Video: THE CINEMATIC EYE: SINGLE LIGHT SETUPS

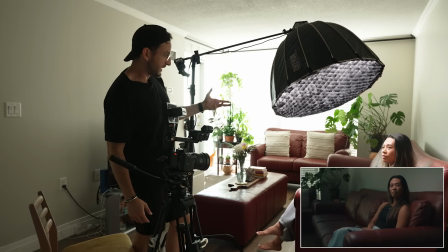751s
Because it is so powerful, I am kind of able to overpower the lights.
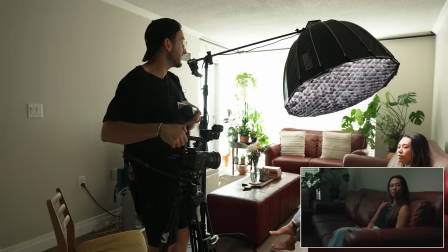755s
And the first thing you saw that we did when we came to set is we controlled those windows in the background.
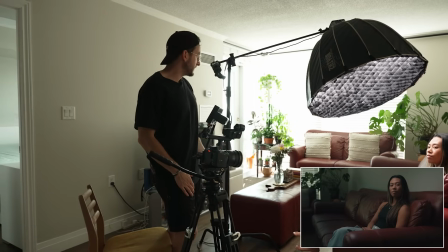760s
But let's try one more. I'm going to swap a lens. I'm going to put her in the middle of the room. And I'm just going to showcase a bit more of this so that I'm not fighting this awkward position.
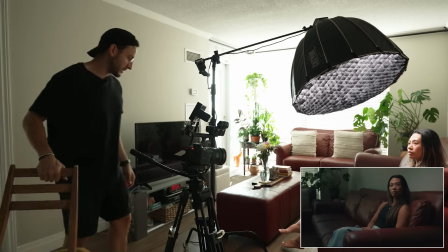769s
Sometimes having someone in a chair is the right call. So we're going to reposition this room now.
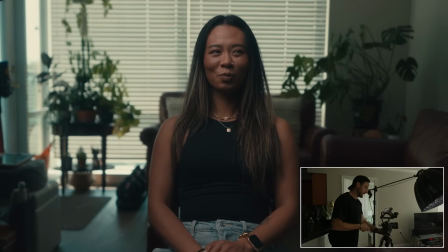774s
Elisha, you can hop out of there. So here's Elisha. Elisha, imagine just looking here.
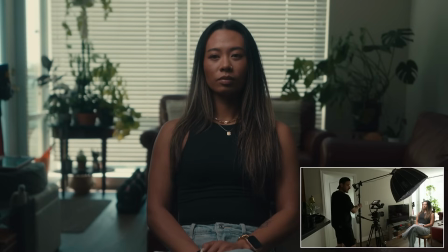781s
If this feels like a shot from this angle, kind of when you put someone in the center of frame, you kind of want them looking to the lens.
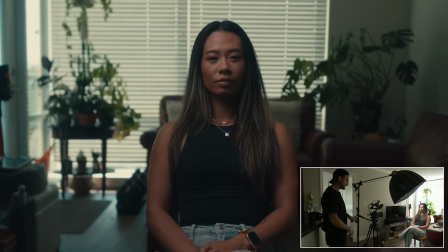787s
So just looking at the lens now, Elisha. This is her telling her story here. Again, we have really dramatic lighting on that right side of her face. So what I might do is, first I will straighten the angle because I'm not fully straight.
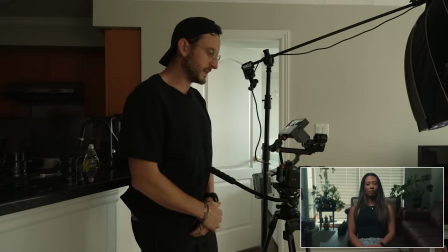804s
We have this set up. To me, though, it's showcasing a bit too much of the room.
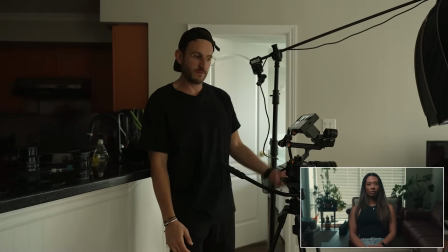808s
I'm going to swap onto the Helios just for a sec to kind of feel what this could look like.
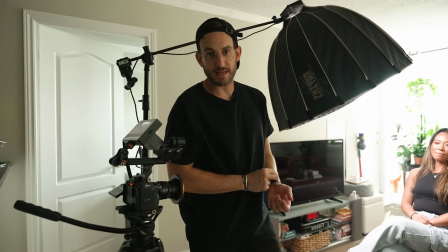814s
So if you don't want to burn your talent out, and what I mean by that is having someone sit here, I wouldn't do this to the person I'm interviewing.
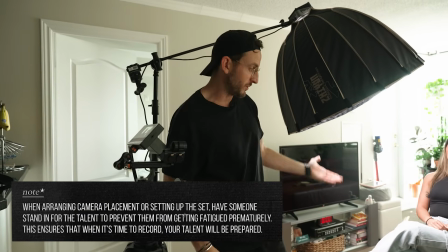821s
This is taking too long. Is bring a PA along or get someone on your crew to sit in so you can come like an extra hour or 2 hours early.
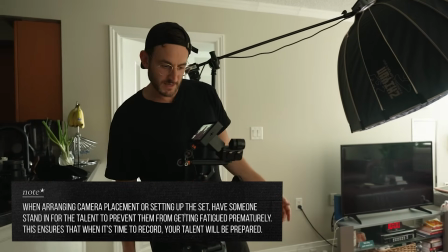828s
So you have time to kind of mess around with the frame and play with it. Try the grid on, try the grid off.
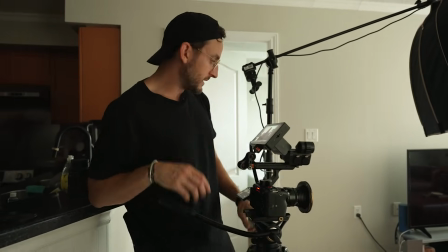833s
Sometimes you have to move a bit quicker. But let me push this light back up close again.
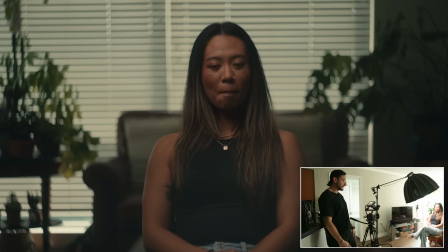842s
Yeah, this is a vibe. I'm going to pull off the grid because now that we don't have the white wall around us, it would be nice to have a bit of a softer look. I don't necessarily want to have just this direct light falling over top of her.
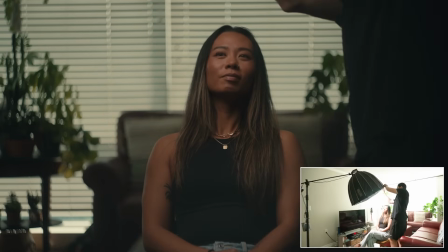855s
So we'll just pull this grid off. It's going to be way brighter.
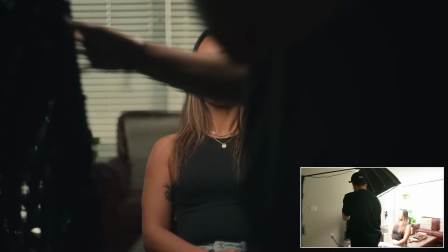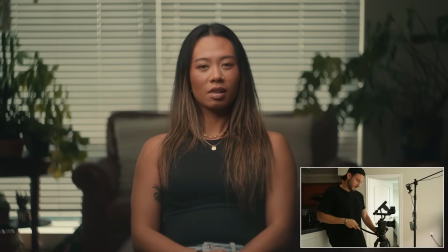865s
Put this over here. Wow, way, way, way brighter. This is like what I would say, this is like a client testimonial.
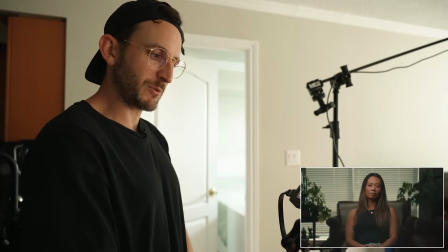871s
She's looking at the lens and she's saying how much she loves the product the client has and everything. She loves it.
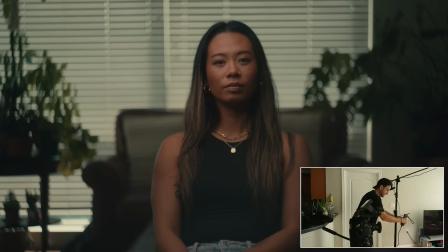876s
I love the product. That's what she just meant. Bring this over here so I can look at it while I dial it in.
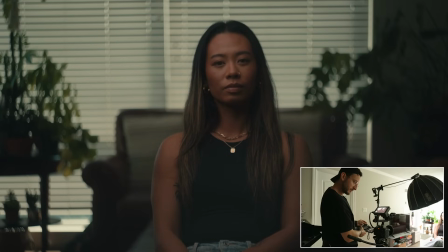883s
There's actually an app I could be using as well. Yeah, if we wanted to make this a bit more moody, could kind of drop the light down. Now we're in like that 20 degree thing, or 20% range rather.
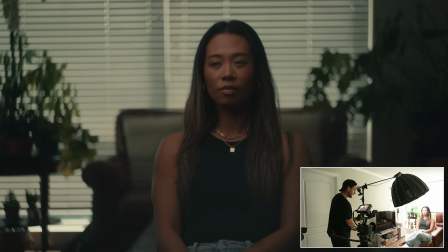900s
I'll also show you one more option here. Elisha, let's have you clock your chair 45 degrees.
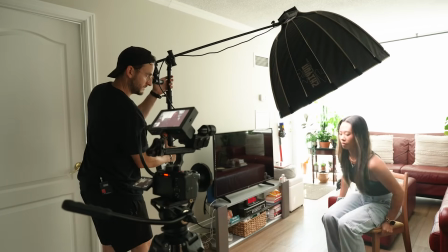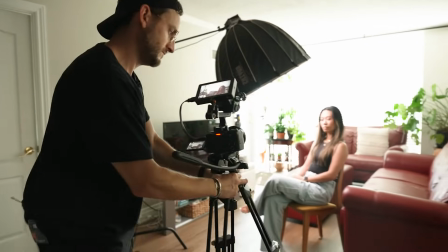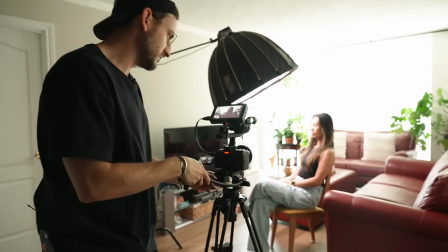917s
You know, if you had a 2-camera setup, you could get a second shot somewhere in this range here.
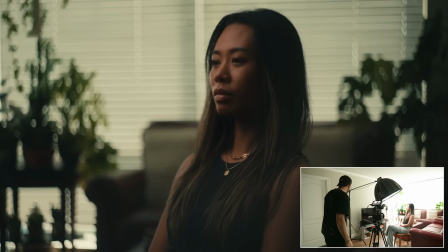923s
And I would brighten this up just slightly. And
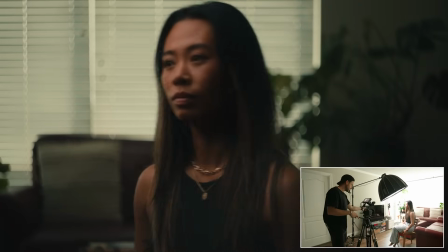933s
then move your chair this way a bit. Yeah, right there.
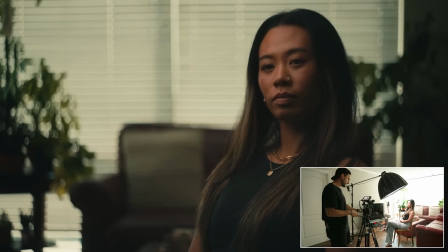941s
And then looking like, imagine I was sitting here. So like rotate your chair a bit more to face this.
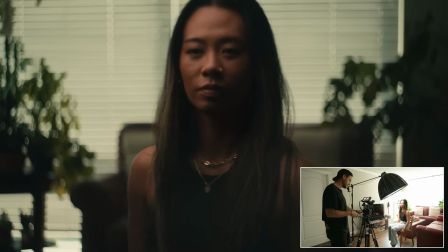946s
Perfect, right there like that, yeah.
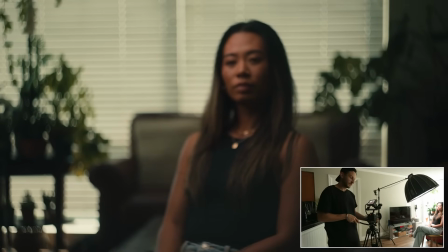950s
You know, in the end, I think because we're not doing a video where she's looking directly to camera, she's looking to someone right here.
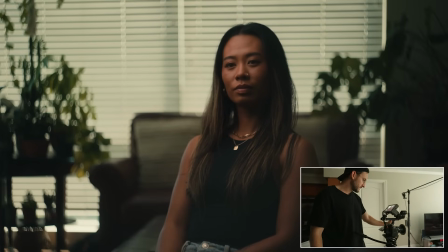958s
Looking here, Elisha? Like right here? Is that where you're looking? Wow. Okay. Just
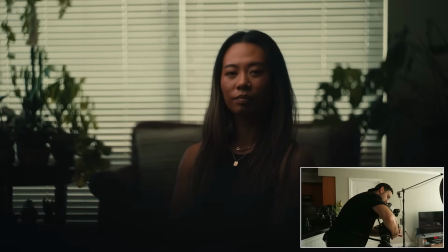969s
gonna open up just a little here.
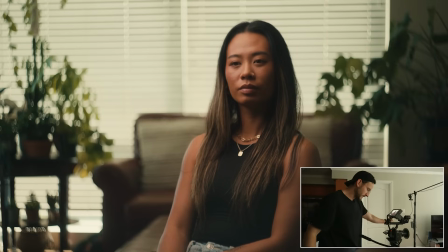975s
Yeah, looking again here.
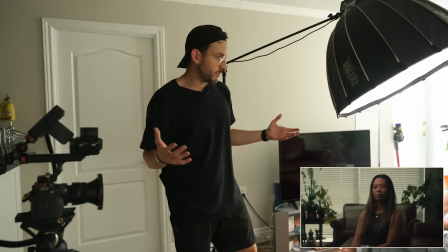980s
Yeah, somewhere in there. So just to give a quick review on this lighting, I'm coming fairly far above her.
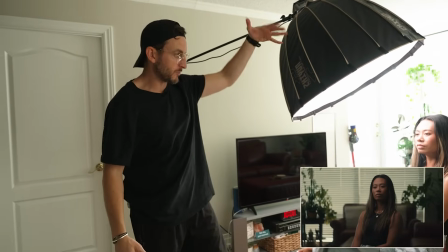989s
It's because I'm not wanting to throw too much light onto the background, so I'm coming a bit more top. But because it's such a big light, it is softer.
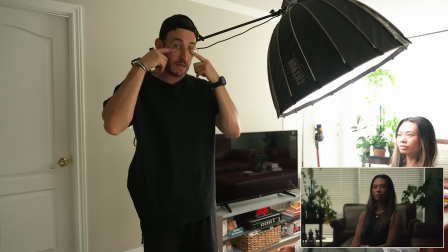996s
You can see on Elisha's face, we're now not casting any shadows underneath her eyes.
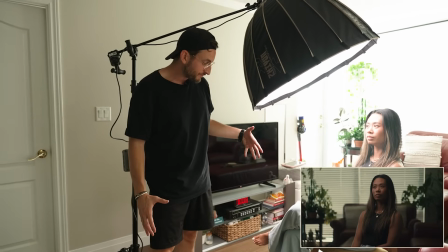1000s
And then also, I'm shooting on the opposite side of the shadows.
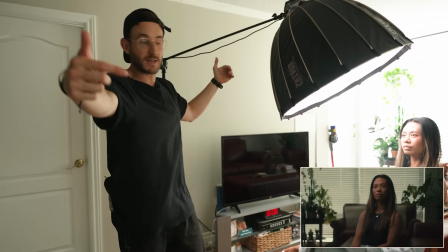1006s
That's your classic position for a camera, putting the camera on the opposite side of where the light is, and then putting your interviewer in the middle here.
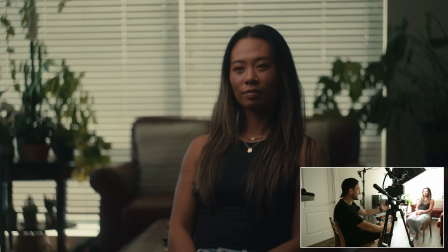1014s
So in this case, we've had to kind of embrace the room that we've had. We had these big windows, as you saw, shooting against that white wall when we were hiding the windows wasn't working. So I'm just embracing what the windows are doing. And because the sun is above us today, I'm not worried about sunlight coming in.
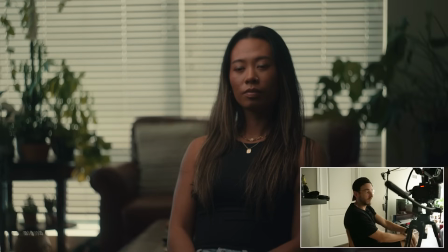1030s
We're shooting this kind of in the middle of the day, so I can shoot with the windows because light's not going to be pouring in. And with the Helios,
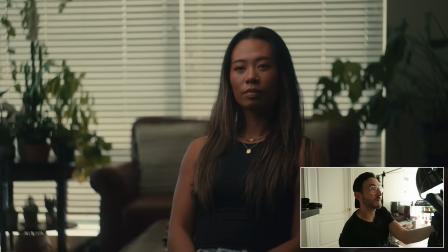1037s
as you can see, we get some beautiful dappling back there.
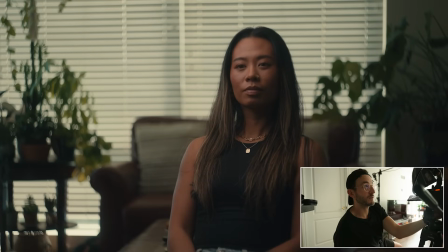1043s
And if you open the Helios completely wide, it flares out, which we didn't want to do. I would tilt this down just a little more.
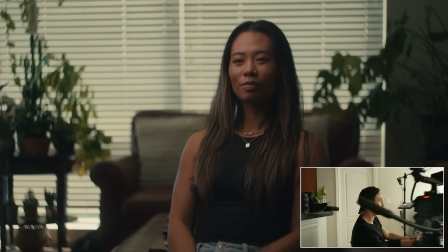1051s
It's a nice frame. You're looking at me, we could do our interview. Perfect. Awesome. So that's quickly, I actually probably wouldn't change much more in this room. I'm not sure what else I would do. I mean, the 24 mil is not going to look that good. Although, just for the sake of it, why don't I throw the 24 mil on and move wide just so you guys can see what that looks like.
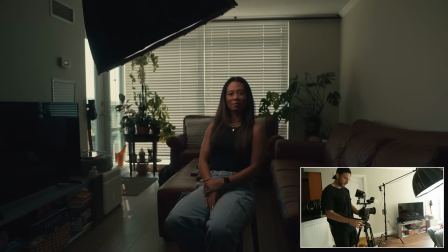1074s
But I wouldn't trust it. Here's the 24 mil. It's so hectic. Got to get in nice and close.
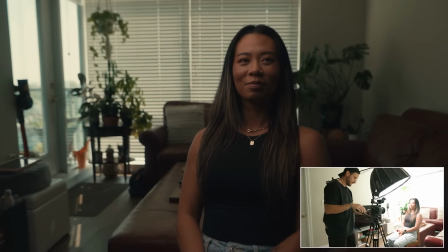1080s
Oh gosh. The one nice thing with the 24 mil, and we might need to swap
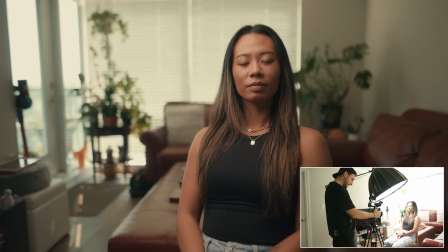1087s
lens ND filters, is we can really shallow out the background.
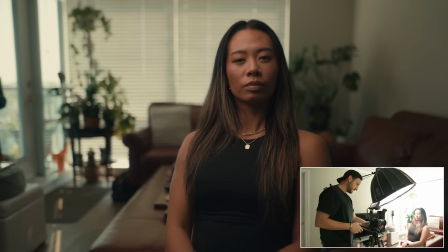1093s
It's actually kind of fun, to be honest. Yeah, looking at the lens there, Elisha, right at the lens.
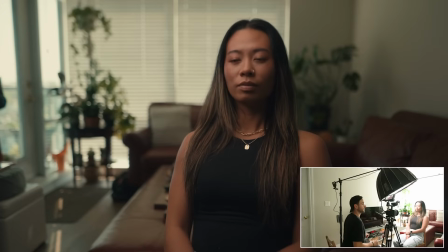1098s
And then let's do one where you're looking at me here. I'm just gonna look at this monitor.
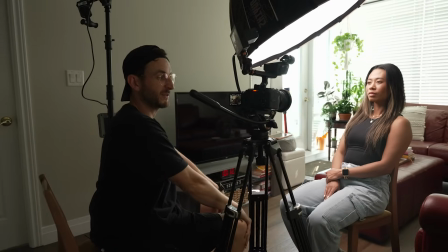1107s
When I'm working by myself, I really like to have a monitor just because while I'm moving around the room, I might be over here tweaking a light.
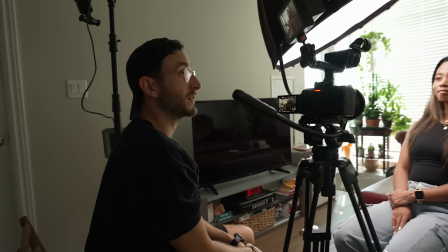1114s
I like being able to see it from a distance. So yeah, looking at me here, just making eye contact with me there.
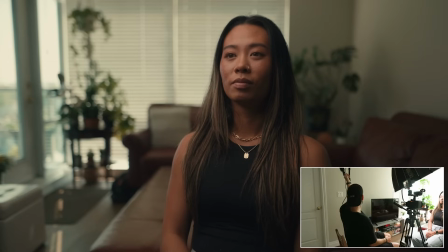1120s
Yeah, you know what, the 24 mil isn't terrible. I'll show you, the further you pan a light away, the more shadow it will create on the far side.
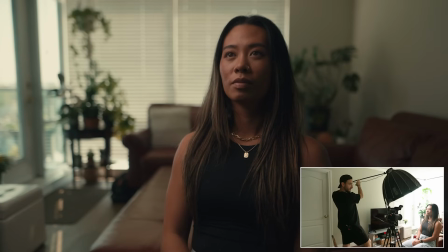1128s
So as I pan this off, you're gonna see on Elisha's face, this is really far off here, just how dramatic this is.
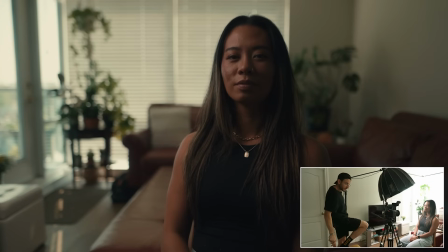1137s
Here's really dramatic. This is her talking about a heavy subject. And then we just move this in, and this is her now.
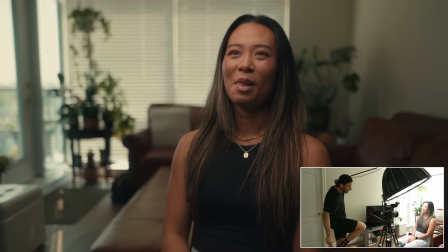1144s
This is her talking about the products she loves, the testimony, yeah.
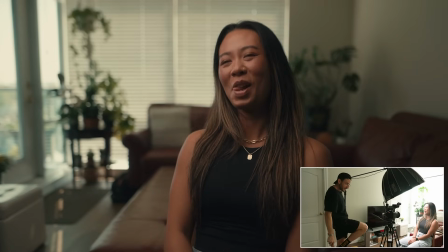1149s
You can just see that just by where you're tilting the light. All I'm doing is panning off to the side here. It can give a whole different feel to a shot. So there you go. We've had a few options. Like I've mentioned, we could have put her on the couch, but was finding that just the white wall was just bring too much attention to itself.
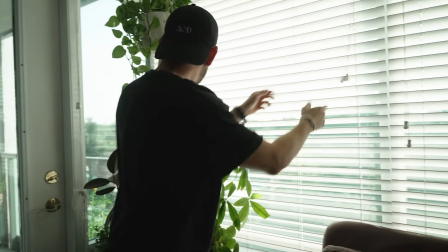1167s
And then it just became a game of what tone, what emotion we wanted to set.
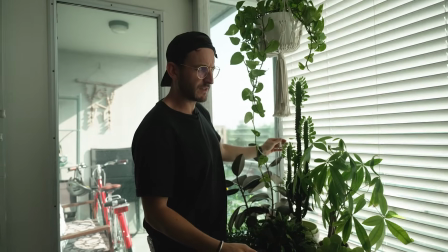1171s
Because we adjusted the blinds in the background, we had control at this point of the lighting in the room, and we've just been using one light. So having one smaller light that's a bit brighter, you know, the G200 is great. It packs down really tight.
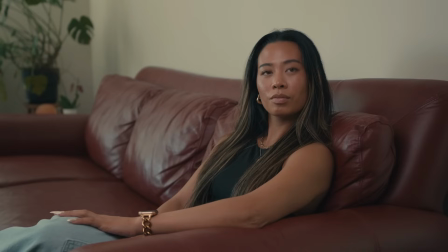1181s
You can bring it everywhere. It's quiet. In the end, we had a lot of different options.
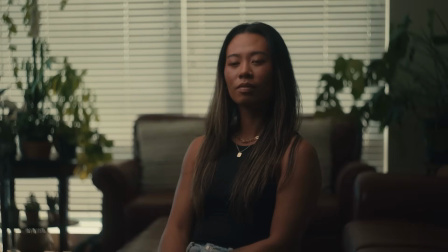1185s
If we had a client, we could show them a few. But in this case, it's just me shooting, so I'm going to make the decision of what I want to shoot. So there you go.